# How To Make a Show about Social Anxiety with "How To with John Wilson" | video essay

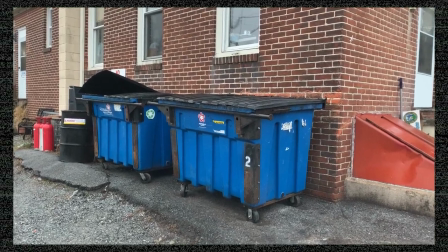Hey, YouTube. It seems like television programs cover a lot of ground these days.
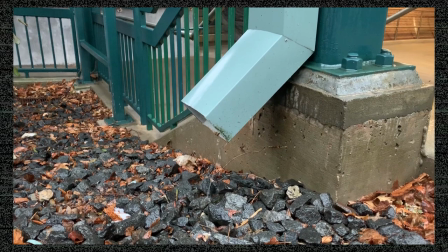They can make us laugh, cry, or even subscribe to dangerous conspiracy theories.
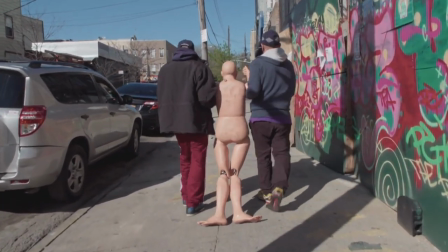But, above all, good television shows make us feel human, and that makes them a lot like horror movies.
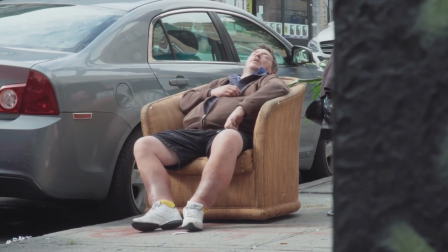Now, you might be thinking, How To with John Wilson doesn't really look like a horror movie.
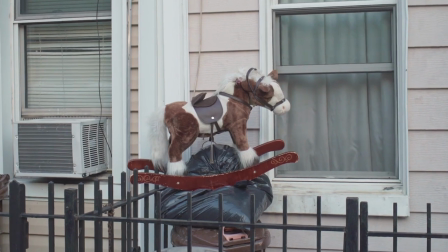And you'd be right.
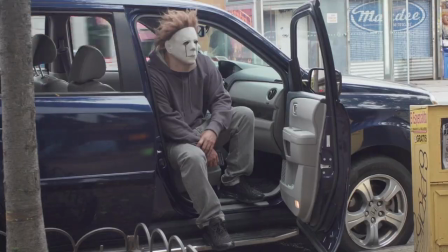It's missing the low-key light, the looming monster, and the dissonant soundtrack.
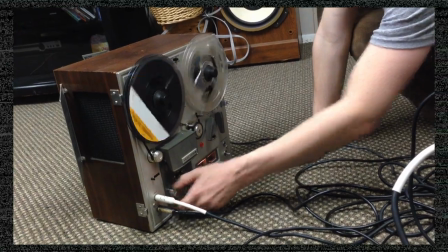But that's okay.
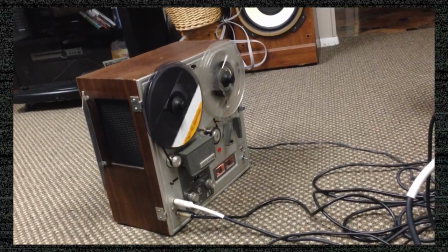Because above all, horror is a genre located in the body, in its ability to make us feel fear.
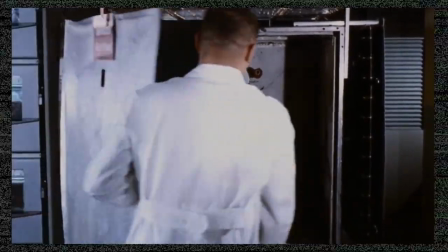A good horror movie leverages its incredible power over our bodies to make us feel more alive.
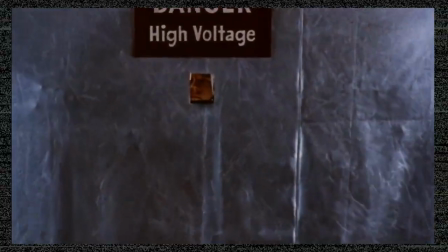When we become afraid, suddenly our sense of our own physicality and temporality become constricted.
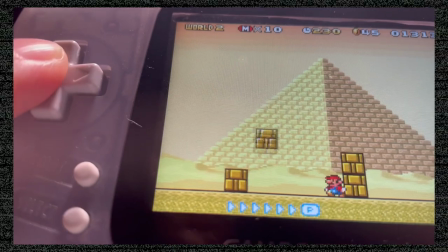Our bodies feel small, and we are acutely aware of the sensation of living in them.
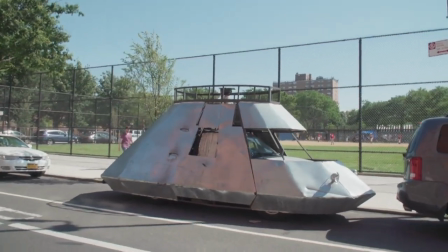And our perception of the past and sense of the future shrink too, so that we can only feel the present moment,
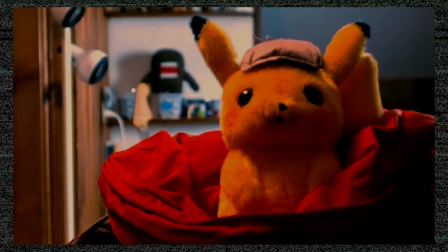because all our attention is in sharp focus on the perceived danger before us.
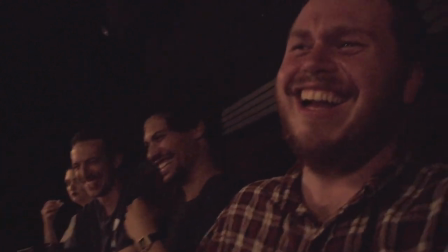But with a safe distance between our lived reality and the events on screen, we often find these heightened sensations to be pleasurable.
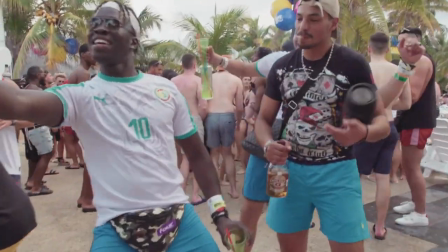I think how-to with John Wilson works that way, too.
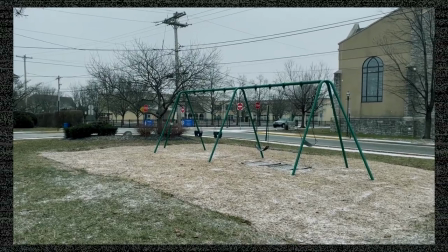So stick with me, and you'll know all about making your viewers complicit in your social anxiety.
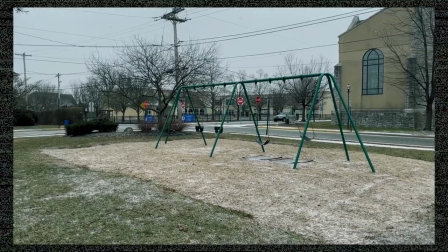And if you do it right, they might actually like it.
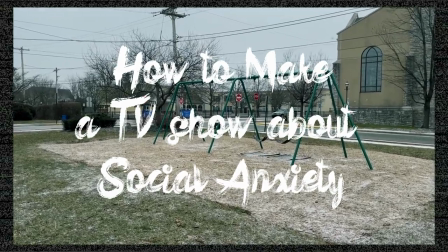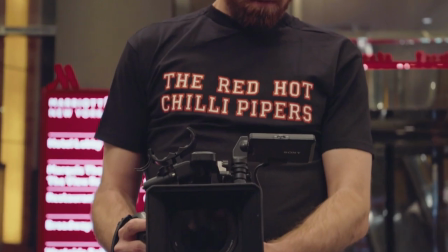First, you'll need a plucky narrator who will try to learn how to master a seemingly simple task each week.
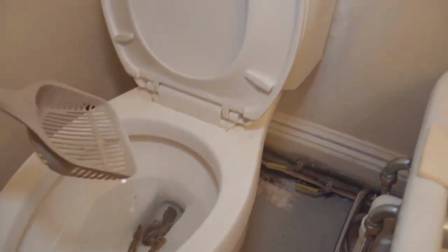We'll call him John.
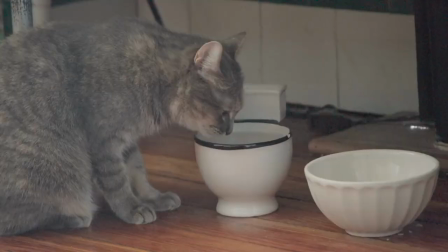But people have pretty short attention spans these days, so you'll want to provide some moving pictures to keep them occupied.
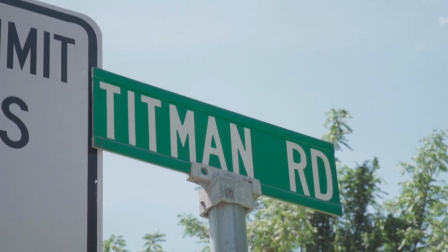This can be either a selection of street footage that correlates in some way to the topic,
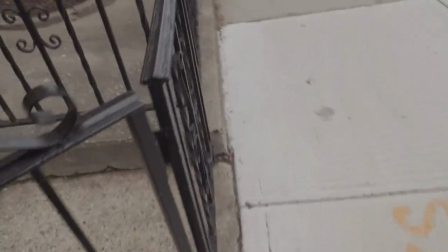or a first-person point of view as your narrator moves throughout the world.
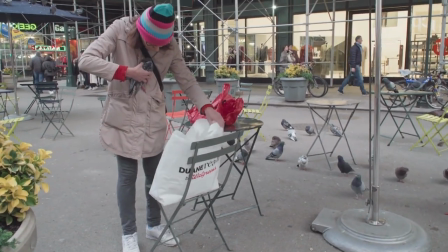This first type of shot should usually be something lighthearted or amusing,
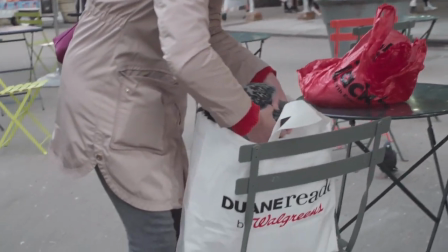like a woman stuffing a pigeon into a shopping bag, just as a random example.
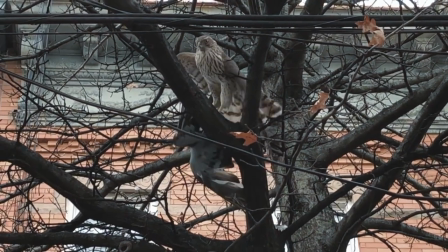But sometimes the images can turn dark,
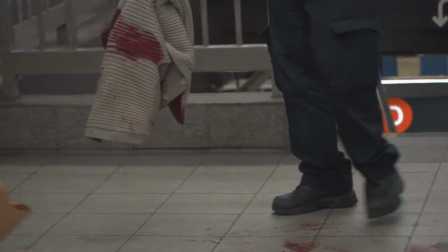distortions of the body or scenes that imply that some sort of violence has transpired.
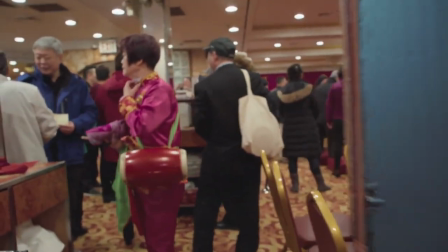While watching the show, the parade of shifting images can often become dissociated from its documentary reality.
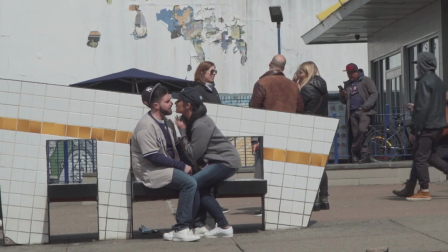Through John's narrative commentary, which often repositions the images as sight gags,
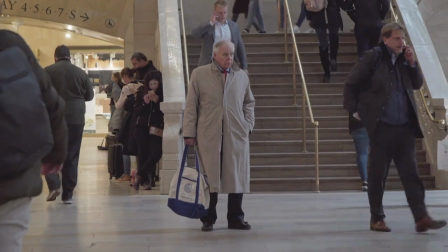the scenes may begin to feel intentional or even fictional.
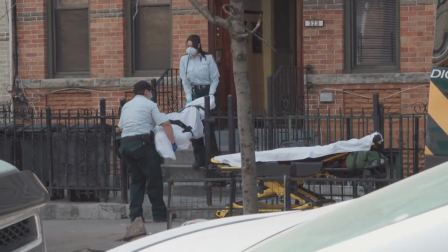But in moments of implied violence, we may become startled and briefly snap back into consciousness.
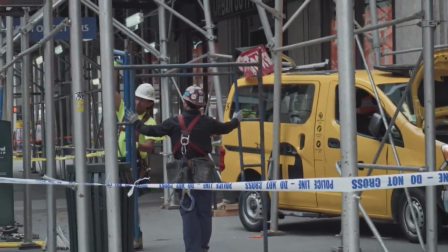It becomes uncomfortably apparent that the images we see record real events.
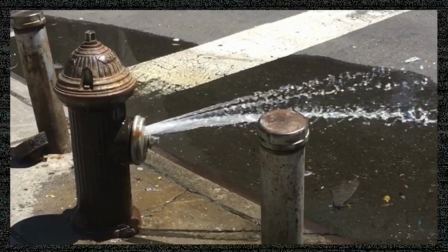We may involuntarily begin to imagine what could have preceded these scenes.
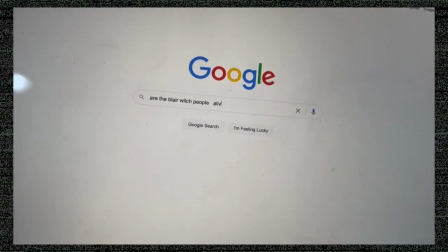And, unlike in a horror movie where we can take comfort in knowing that no harm really came to the actors, or will come to us,
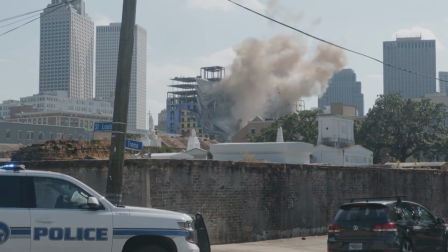these phantoms of violence, real violence,
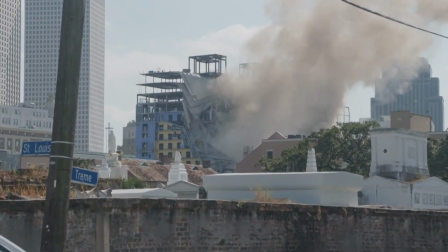force us to confront the candid reality of each image presented on the show.
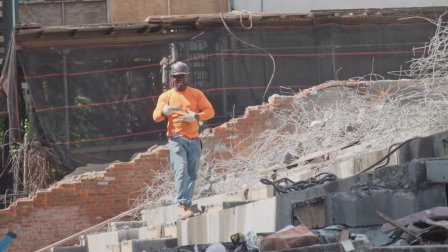The same thing may happen when someone on screen turns and acknowledges the camera, when they see us seeing them.
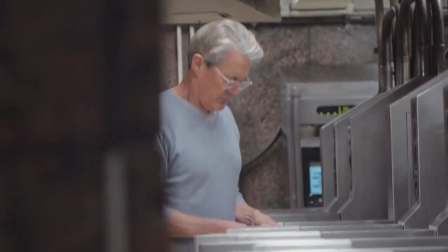In these moments,
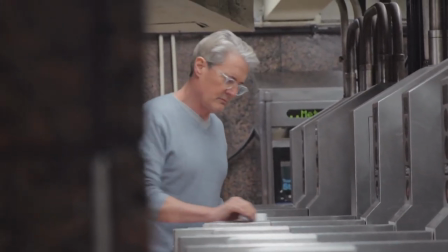when we remember that we are watching real situations and real people who did not always know that they were being recorded or even observed,
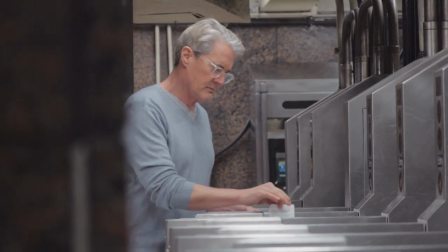one of our worst social anxieties can become a real threat. People might see us behave embarrassingly in public.
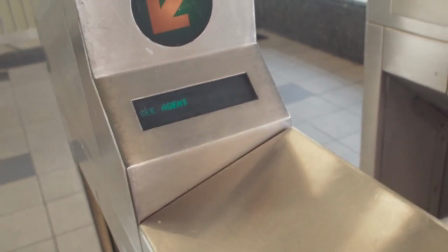We may wonder if we will see ourselves or someone we know being uncouth on screen, and even if we figure out later that actually a lot of the people signed a release form, we still must confront the reality that at any moment,
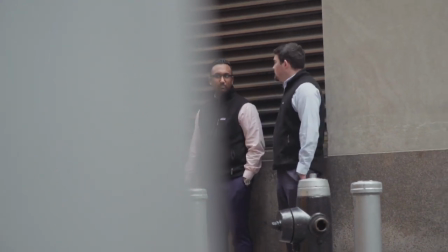we might be known by others, and we are powerless to control how they perceive us,
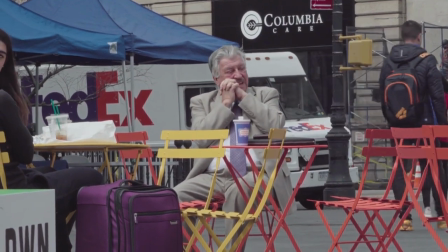and this stress will become the background for the rest of our perceptions about the show.
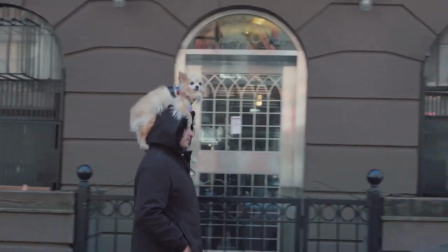But then you can show a guy with a dog on his head to relieve some of the tension.
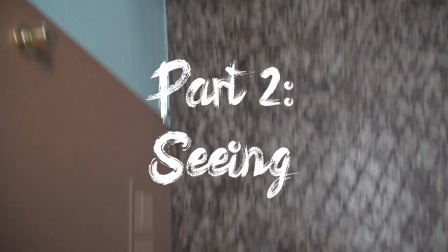Luckily, even if your audience doesn't have that much anxiety about being seen in public, you'll have something in store for them, too.
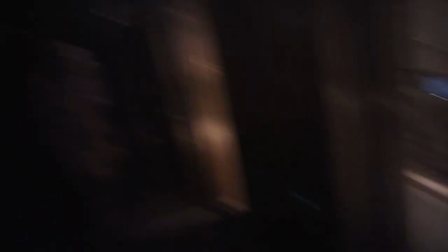The majority of the show should assume a first-person point of view.
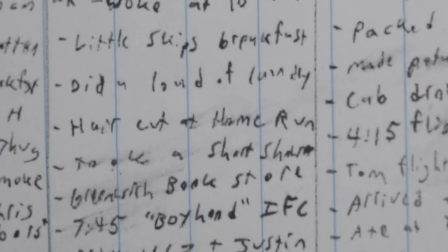This has the effect of making us feel extremely empathetic to the camera.
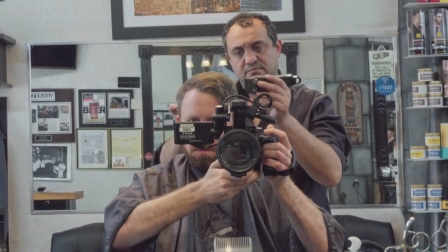Our consciousness is displaced onto the lens, as though it is our own eyes. And because we know, or at least assume, that John is behind the camera, his voice becomes ours. And he'll use that voice to constantly remind us about his own loneliness.
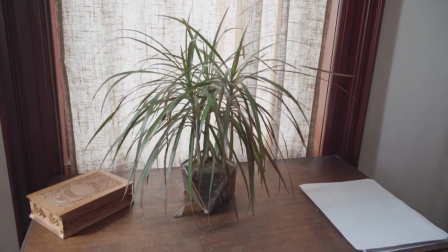But don't mention that it's a painful reminder of your ex who gave it to you because she loved you,
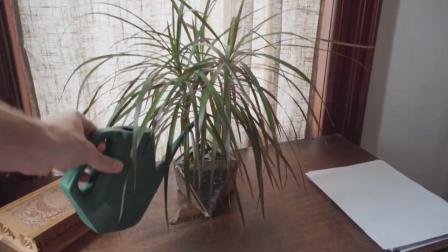even though you were emotionally unavailable to her.
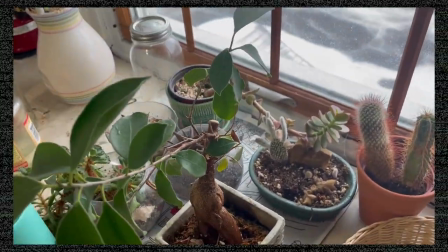So that becomes ours as well. As John seemingly struggles to make connections with people,
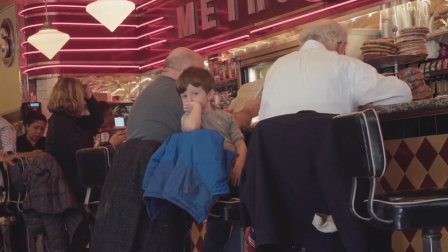we might start to realize that his neurotic obsessions with simple tasks are centered around his fears.
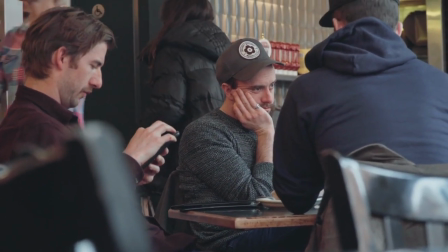He wants to learn how to make small talk and how to split the check because he's afraid of alienating people.
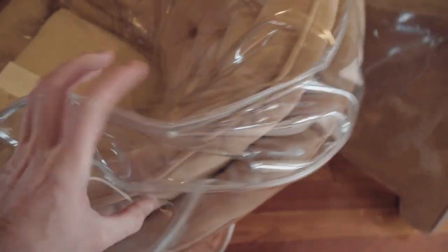He wants to learn how to cover his furniture and how to improve his memory because
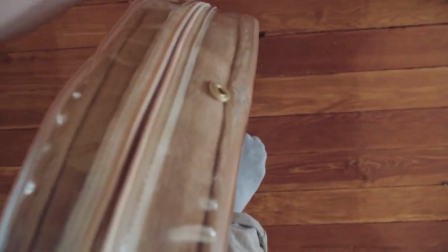he's afraid of losing his memories and the objects that are associated with them.
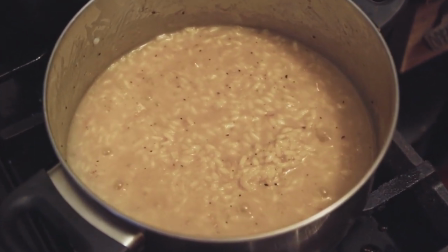And he wants to learn how to make the perfect risotto because he's afraid of losing someone that he cares about.
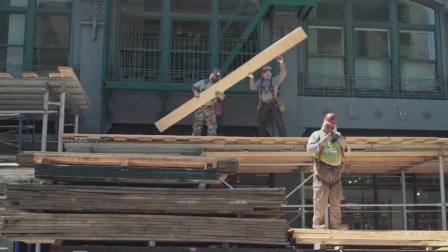So it makes sense that John also wants to learn how to put up scaffolding to protect himself from bodily and emotional harm.
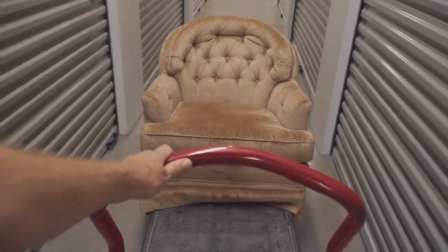And because we identify so strongly with the first person point of view, we may start to mirror these anxieties.
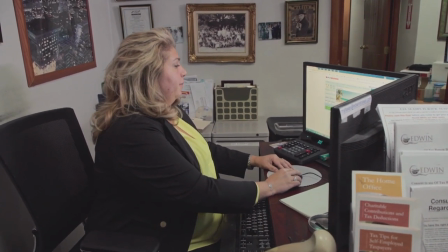But seemingly by coincidence, and without any prompting at all,
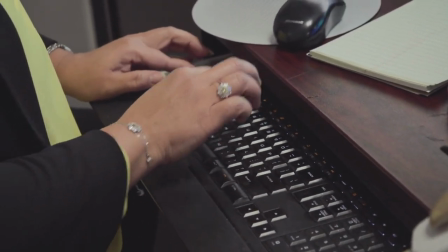people will start to open up to him about their own divorces and failed relationships.
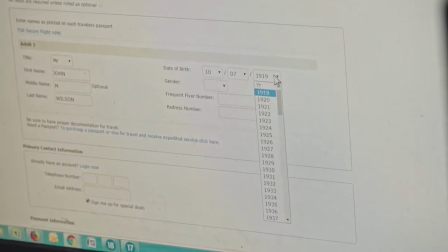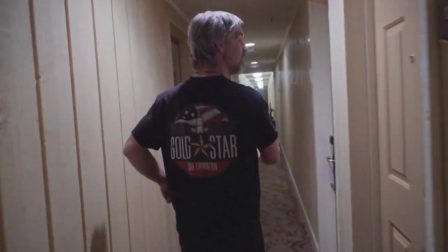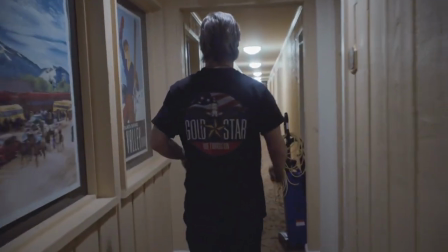Usually, people want to talk, but sometimes they'll put up walls.
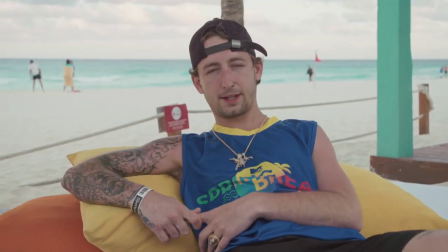They may even try to avoid John. And then he might do something really scary, like becoming vulnerable.
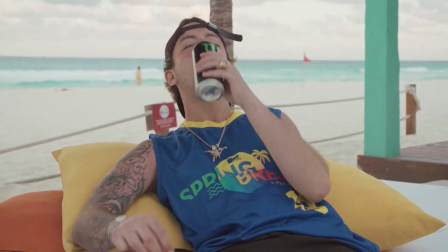Throughout these conversations, it's important to leave some time to breathe in the long silences.
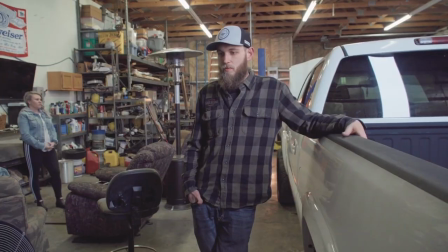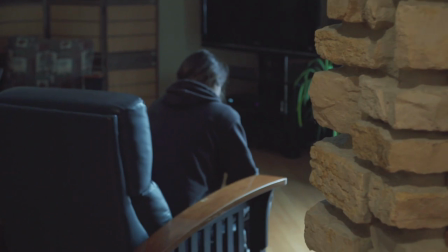You might think this will make the audience squirm and cringe,
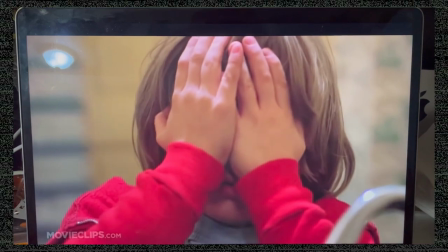the same way that they cover their eyes and turn away when a horror movie becomes too much.
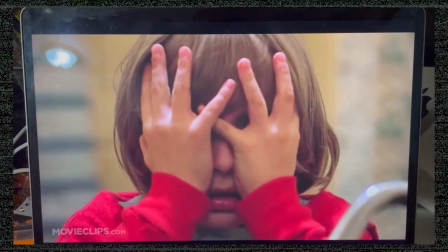And it will. But that's okay.
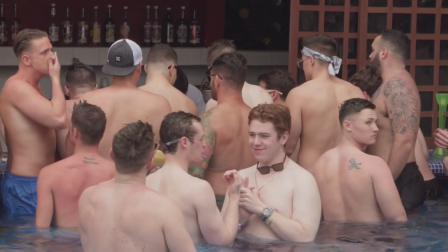We want to teeter on the border of being amused by the awkwardness, and overwhelmed by it.